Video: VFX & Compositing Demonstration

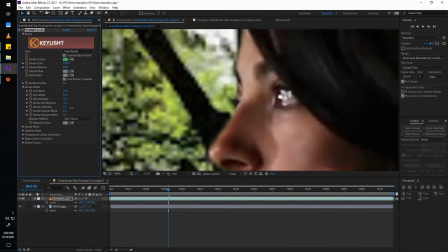248s
So for that I'm going to add a little bit of screen softness to get a little bit of feathering in the edges.
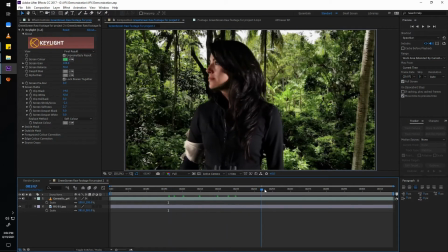258s
And once we have done that, it seems like now we have a fairly clean color keying. And the first effect I'm going to apply in the background layer is camera lens blur,
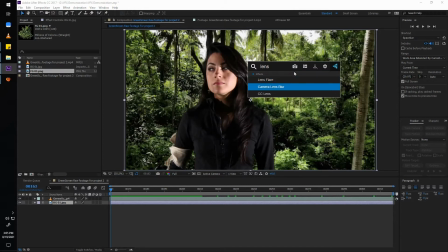276s
and maybe I'm going to change the value a little bit. Maybe this much is enough.
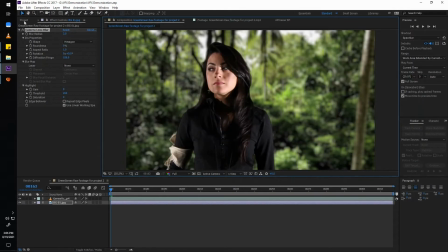283s
And after that I'm going to drop some foreground elements, like this bush, maybe in the left bottom side.
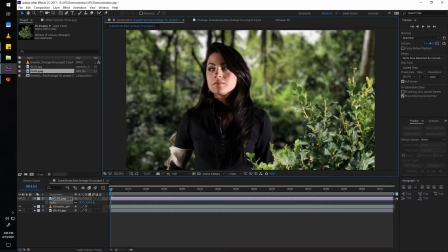298s
maybe another one here on the right. I can just simply again, these are only still layers,
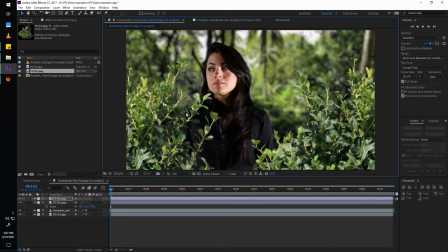309s
still images, and what I can do is I can simply flip them horizontally to get some variation if needed.
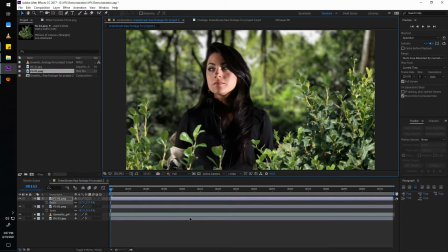320s
And again, as these elements are in the foreground, I'm again going to add some camera lens blur to it, so that only the character stays in the complete focus, and all the other elements
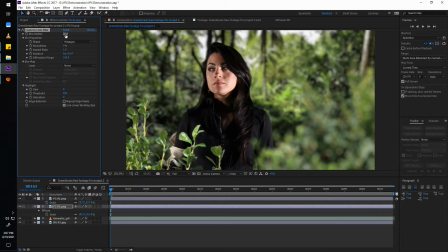339s
becomes out of focus. Maybe I can add two different values. Maybe for the left one I can make it a little bit more blurry, so that it seems like this one is more in the foreground, close to the camera.
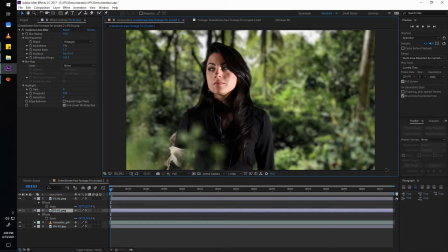355s
So just adding some variations to it. And after that, what I can do is I can apply a color level. This is basically to adjust the brightness value of the layer. Now I'm going to make this one a little bit darker.
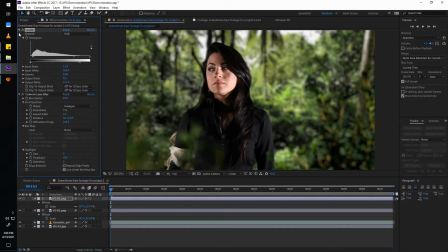373s
Basically what I want is the maximum highlight goes to the face of the character. Now maybe to create something like an atmosphere,
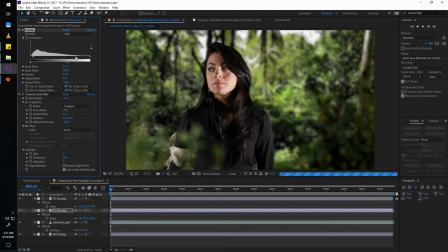388s
or just to mimic the reality, maybe I'm going to add a little bit of light and dark variation in this scene.
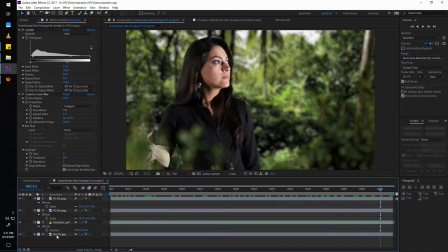395s
So for that, what I'm going to do is I'm going to create a haze layer behind the foreground layers. So to do that, I'm going to create a adjustment layer, and then I'm going to create a mask region.
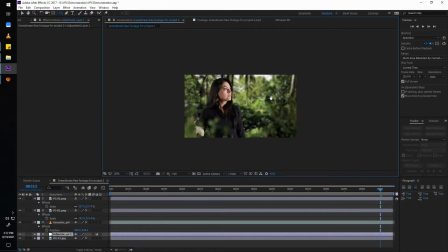413s
So I'm going to create a ellipse mask here, and so this is going to be the area where the atmospheric haze or fog is going to be.
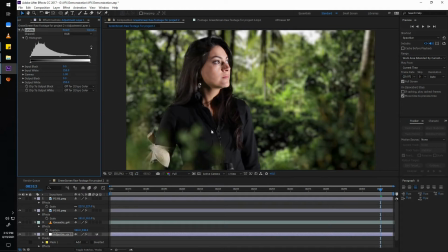423s
So once I've created the layer, now I'm going to apply a level effect to adjust the color levels,
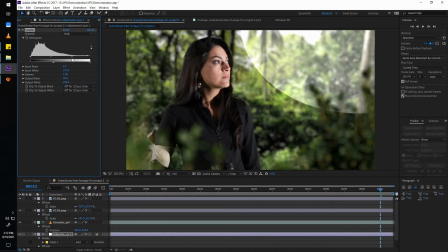431s
and then I'm going to feather out the edges, so I can get a soft fall off of the light.
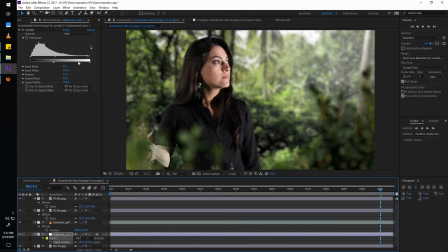441s
So this is it, basically a very subtle thing, but very powerful, because the light is coming from the upper right side. Now so if I add the light here in this direction, in the same direction, then it looks a little bit realistic.
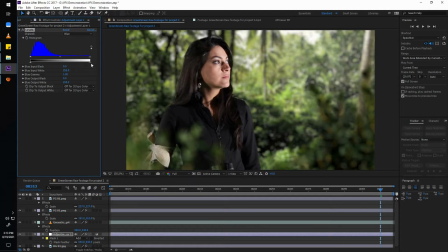456s
And maybe also I'm going to add a little bit yellowishness in the light. Okay, so far so good.
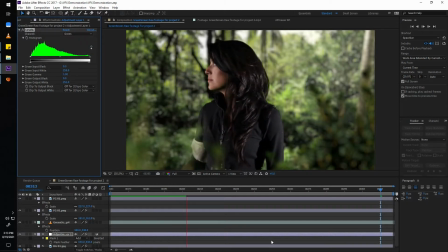463s
And after that, I'm going to create another layer to add some darkness into the scene in the opposite direction, in the left side.
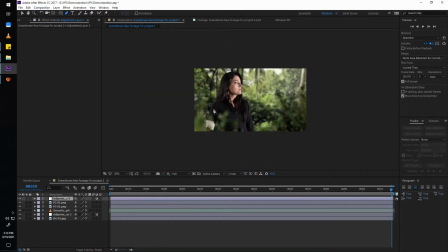471s
So for that, let's create another adjustment layer, and then again I'm going to create a mask in that
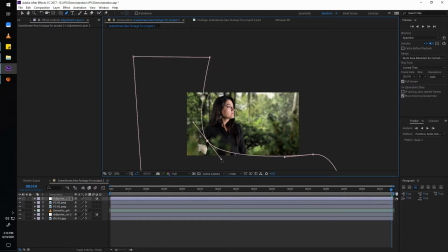478s
the left area, and then I'm going to add another level effect to add the darkness.
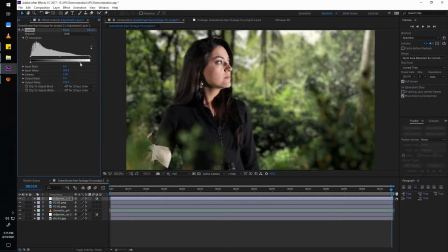486s
And yeah, so again I'm going to feather out the edges.
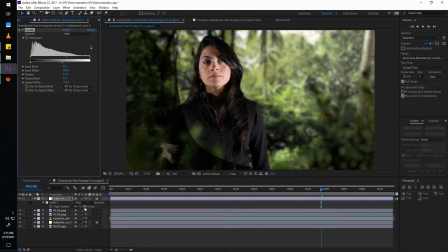492s
Now the entire lighting of the scene isn't flat.